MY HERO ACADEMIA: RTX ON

Wait, do you want to learn how I did the shot? Well, stick around, let me show you.
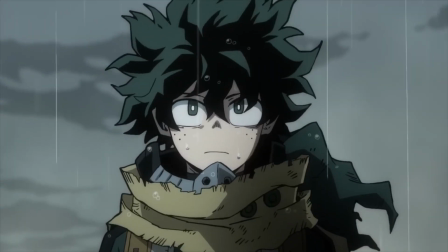[0:08]
I recently picked My Hero Academia back up, and this newest OP is, in my opinion, the best OP that this series has had so far.
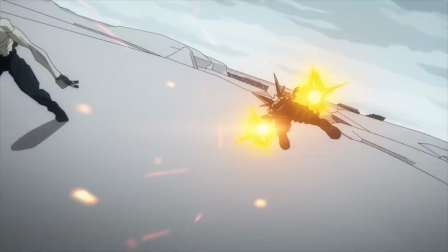[0:14]
The incredible animation matched with the dark atmosphere really does an amazing job of setting the tone of the arc that it's preceding.
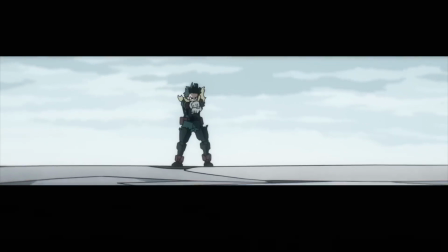[0:20]
This shot of Midoriya powering up really stuck out to me, so I decided to try and make it in 3D.
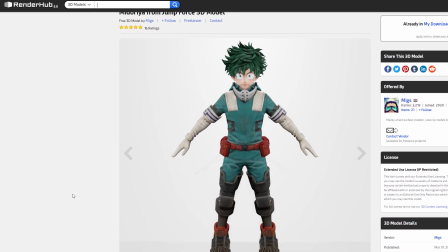[0:24]
The first thing I did was find a 3D model of Midoriya, and I found a rip of his model and textures from Jump Force.
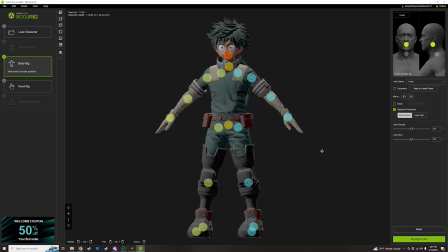[0:29]
Next, I used ActorCore AccuRig to rig the model.
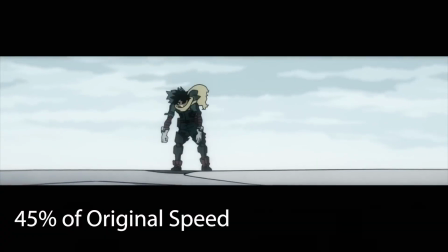[0:32]
From there, I animated him to move like how he did in the original shot, but then I realized that his movement is going to need to be slowed down quite a bit, so I basically halved his speed.
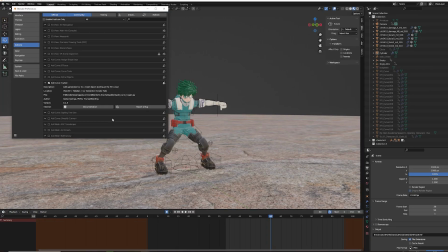[0:40]
After that, I started to mess around with the lightning.
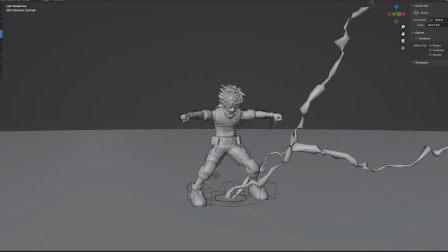[0:43]
I used a plugin that comes with Blender called IvyGen to create ivy or vein-looking objects, and then I added an emissive shader to make them glow.
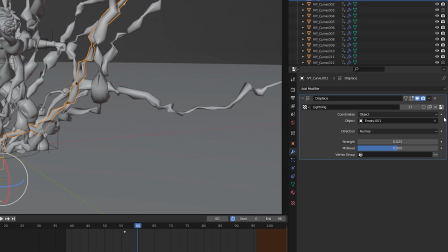[0:50]
To make the lightning shake or wiggle, I added a displace modifier, and connected the displacement to a shaking empty.
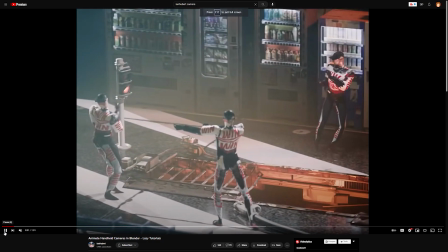[0:56]
To learn how I made this empty shake, I would watch Ian Hubert's video on camera shaking in Blender, because that's how I added camera shake to the shot as well.
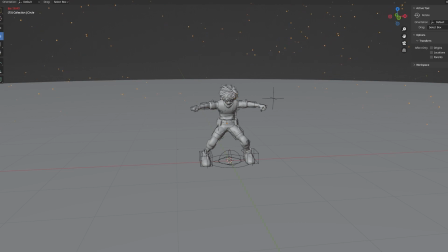[1:03]
Even though there were no particles in the original shot, I wanted to add them using Blender's particle simulator to add a bit more depth to the shot.
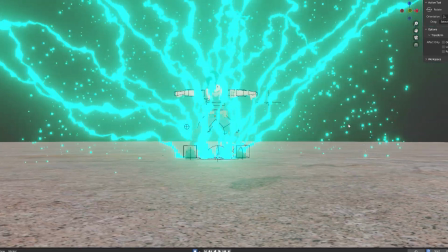[1:09]
I gave the particles the same emissive shader as the lightning. I also made Midoriya glow when his arms fully extend so that it mimics the look of full cowling.
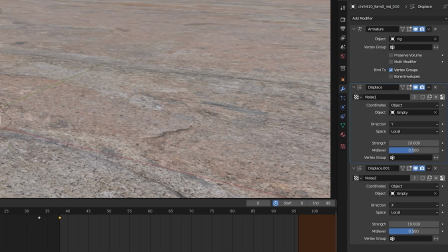[1:16]
For his hair, I just added some displace modifiers to it and attached the displacement to an empty that I animated moving between 2 points.
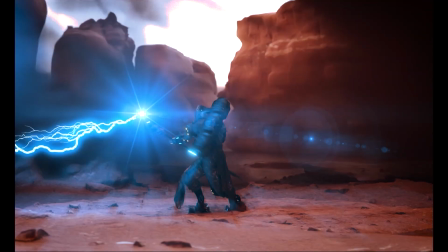[1:23]
For the scarf, I remembered that I had another model that I bought for another personal project that was wearing a scarf, so I detached it from that model and attached it to the Midoriya rig.
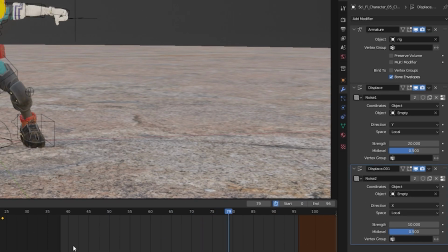[1:32]
I then added the same displace modifier that was on the hair to make them both look like they were flapping in the wind.
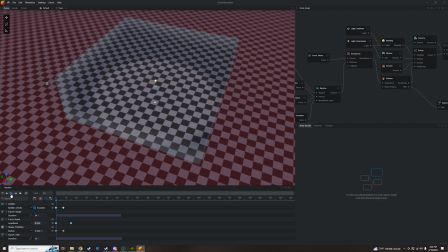[1:38]
After everything in Blender was ready, I rendered out the frames. Then I moved to EmberGen to create a shockwave by following this tutorial.
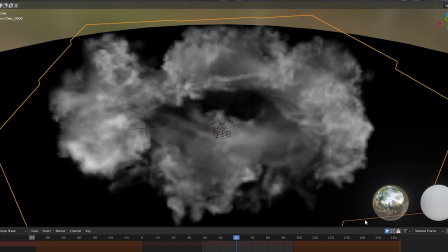[1:44]
Once I exported the VBDs that I wanted, I placed them into the original Blender scene as a volume.
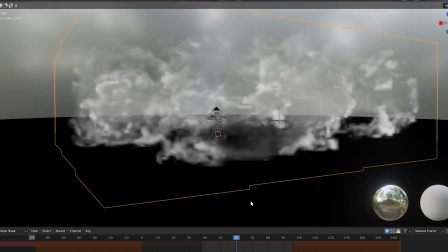[1:49]
After shading the volume to my liking, I made sure that everything else in the scene had a pure black diffuse shader.
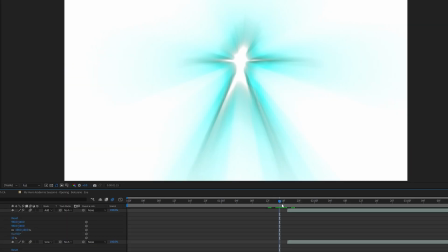[1:54]
Once rendered, it creates a really nice smoke pass. Finally, for the compositing phase, I added 3 frames in between the 2 different settings, mimicking the original shot from the OP.
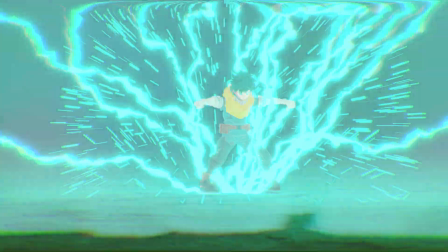[2:03]
Then, after adding the smoke pass, chromatic aberration, displacement, and color correction, the shot is finally finished.
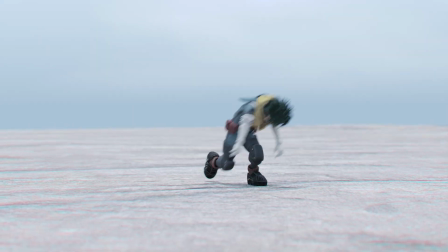Hopefully you learned something, and if you like this video, make sure you like, comment, and subscribe, and hopefully I do these more in the future. Sorry about the wait last time. Alright, catch y'all later.